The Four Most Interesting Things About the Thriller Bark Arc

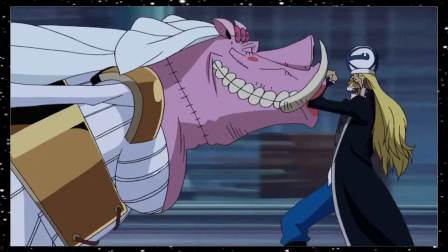It's not nearly as funny as the other two, but it makes for an interesting dynamic.
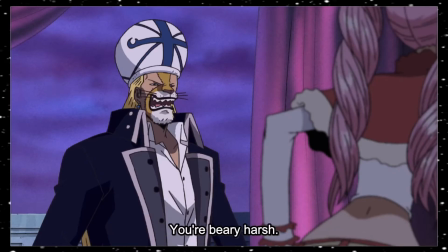This also made the scene where all of them, sans Lola, came together for Oars an incredibly fun time with all these established dynamics playing off each other and intersecting.
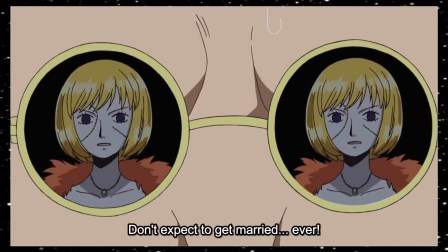Regardless, having all these villains have these comedic infights does a great job of endearing them to the audience,
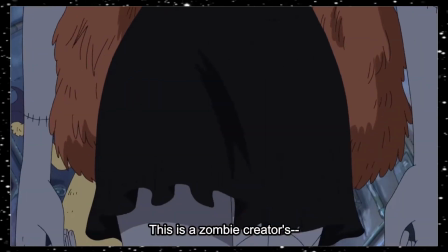because if their screen time is often spent with you laughing, you're just going to get more attached to them.
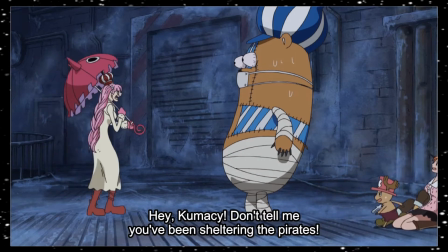Humor is considered by many to be one of, if not the most important thing it in relationship for a reason.
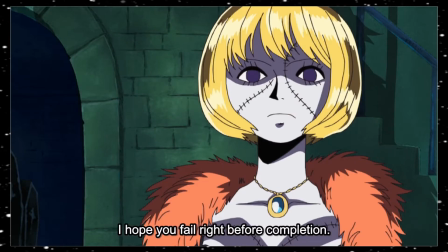Oda usually does this by giving characters their own specific gags, but something about the gags being rooted in character interplay just makes it a lot more effective to me.
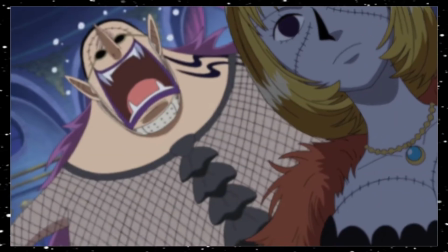Not only that, but each of these relationships features a stark change that makes them all the more memorable.
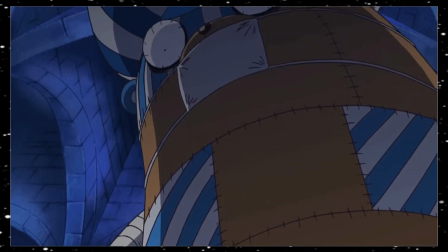The least notable here is certainly Perona and Kumasi.
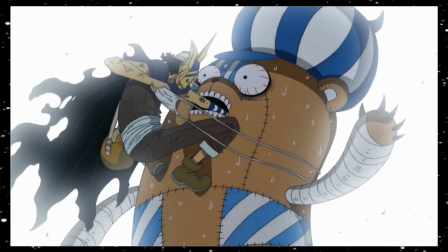Seeing Perona's volatile reaction at Kumasi being purified despite previously only really reprimanding him is pretty basic, but still effective.
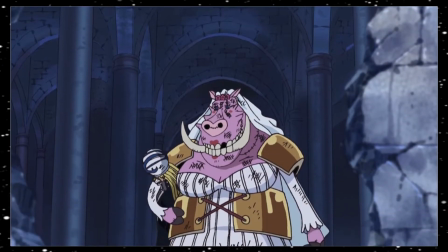Absalom and Lola's is interesting because it's more of a reflection of Lola's relationship with Nami than anything to do with them.
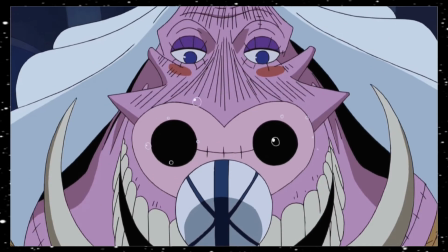But knowing full well Lola's obsession with Absalom makes her rescue attempt all the more heartwarming.
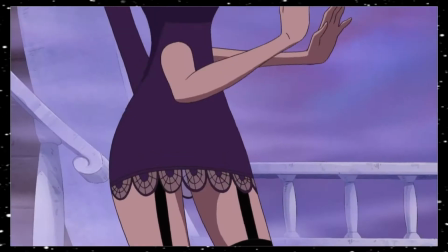And she does end up having her way with a knocked out Absalom, a fitting resolution to a villain as rapey as Absalom was.
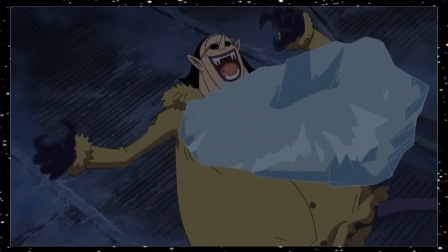But the most effective and powerful one was the swap in dynamic between Hogback and Sindri's relationship.
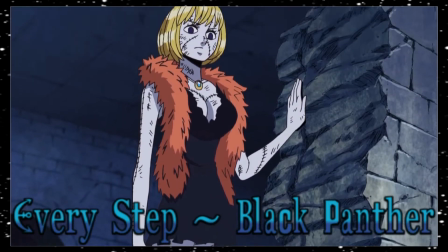Sindri as a whole could qualify as her own sex, and I love her backstory and relationship dynamic.
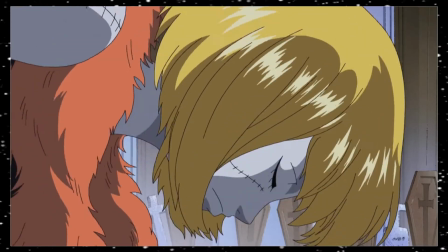Was there anything more disturbing in this horror-filled arc than the complete obedience Sindri had to Hogback's demeaning requests?
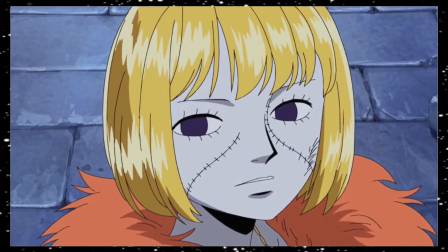Was there anything more serenely impactful than Sindri's smile as he refused Hogback's final request?
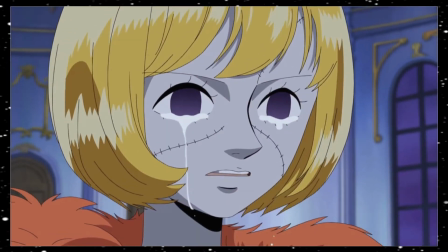The whole zombie resurrection aspect of this arc feels complete with her send-off. Zombies are often treated just as monsters.
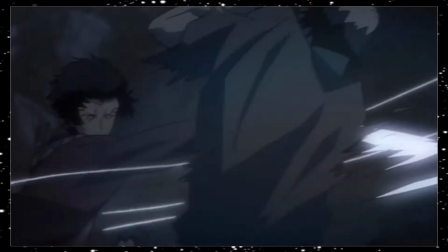Once you're zombified, the human element of it is often ignored in these types of stories, as the focus is instead placed on survival.
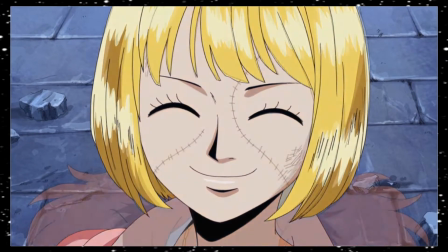But Sindri here serves as a reminder of the human soul left behind.
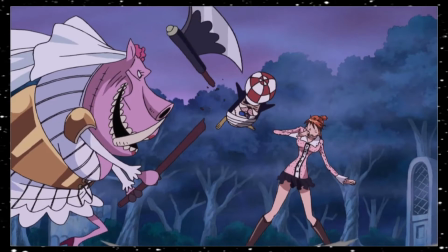Ryuma has this a little bit, and Sato's maintaining personality quirks at first in new bodies also touches into this aspect,
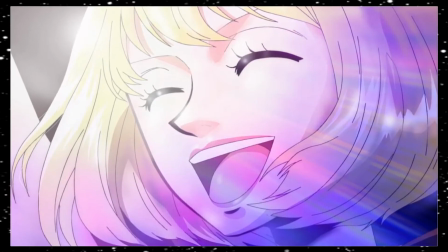but it's Sindri who gets the spotlight one last time.
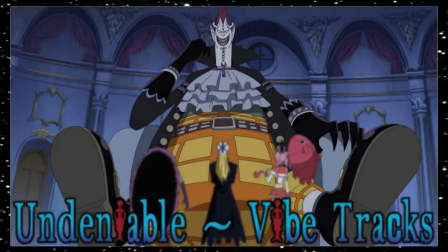However, the star of most arcs aren't the villains, but the Straw Hat Pirates themselves,
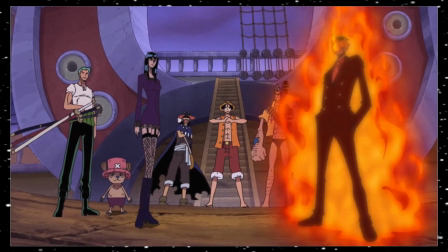and Thriller Bark features some of the most interesting use of the Straw Hat Pirates in all of One Piece.
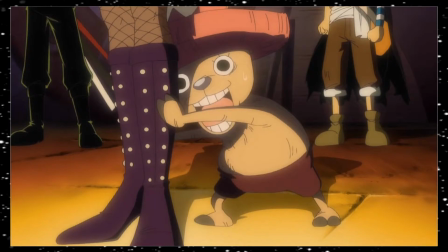A lot of this has to do with them bucking previously established trends, like how Brook immediately accepts Luffy's proposal to join the crew.
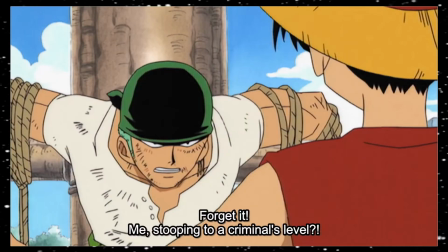Admittedly, he does backpedal on that, but considering the vast majority of crew members initially refused to join,
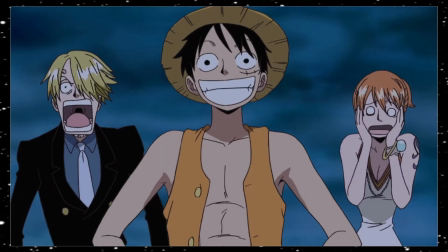Brook's quick yes is not only a funny moment, but it sets the stage for Thriller Bark's continual unique usage of the crew.
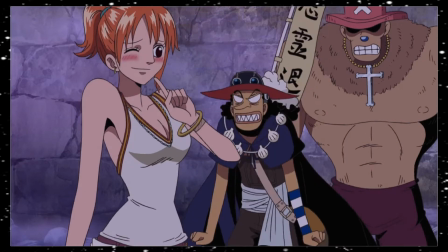This is made apparent by the decision to separate and focus on the coward trio, a choice I personally love.
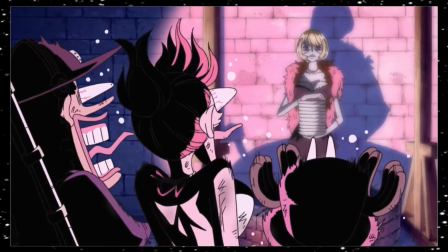For starters, the situations are naturally more tense considering Nami, Usopp, and Chopper's disposition, as well as their relative lack of powers in comparison to their comrades.
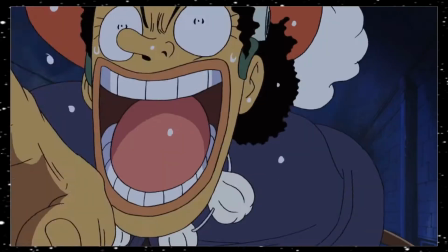It was more engaging to watch because you never knew if they'd be able to save themselves or if they were being set up to be rescued.
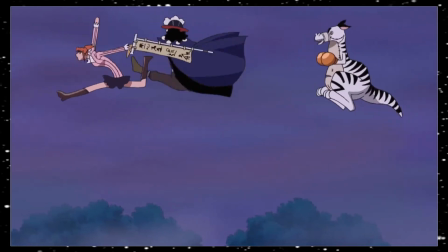It also allowed for some nice character exploration.
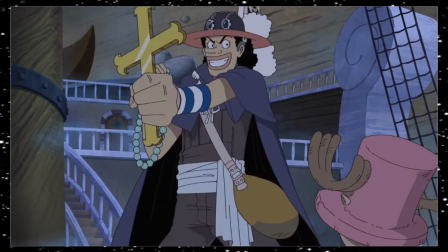Nothing too deep, but whether it be Chopper's admiration for Hogback, Usopp's superstitions, or Nami's calculations and greed, it's a good time watching these three.
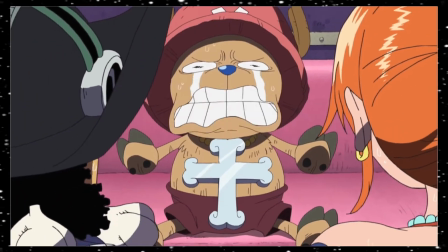Oda also does a great job basically using the coward trio's trek to Hogback's mansion as a bunch of setups for punchlines when the rest of the crew follow after them.
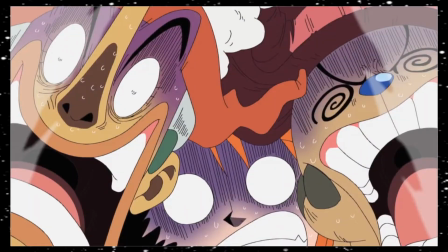The disparity in reactions between the two sets of crewmates is quite often hilarious. See the coward trio flipping out while Luffy just casually pushes the zombie back into the grave?
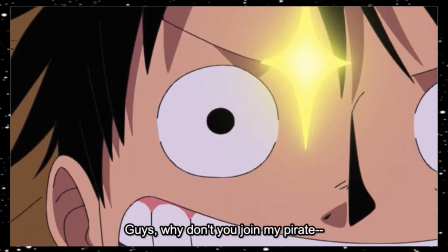Okay, that's the last time I'll bring that up, I promise. Luffy asking the tree to join his crew is another funny example, or how they managed to tame Cerberus.
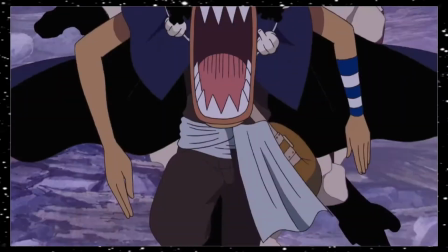The monster trio are another brilliant subversion of expectations, though. Like I said, the coward trio segment worked in part because it was possible that they were just being set up to be rescued,
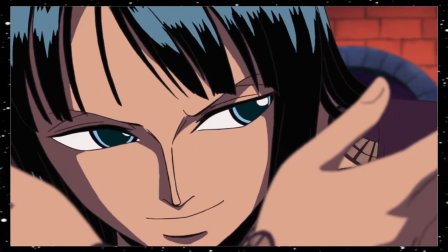but in a brilliant twist, the ones who require saving are the three most powerful members of the crew,
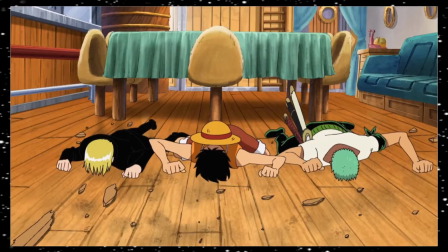as Luffy, Zoro, and Sanji are the ones who get their saddles stolen. It was slightly disappointing at first that they did eventually wake up to contribute to the arc,
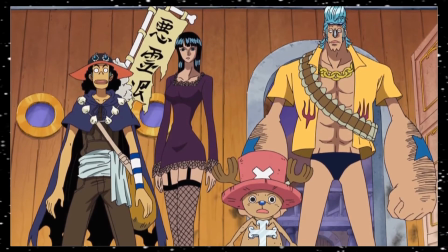rather than just relying on the remaining crew members to save them first, but the reversal of expectations is still cool,
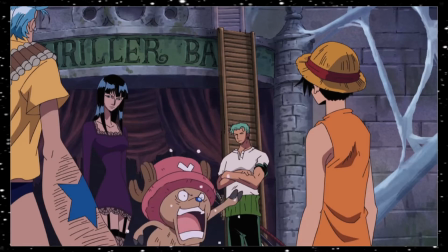and what Oda does following on waking them up is probably even better.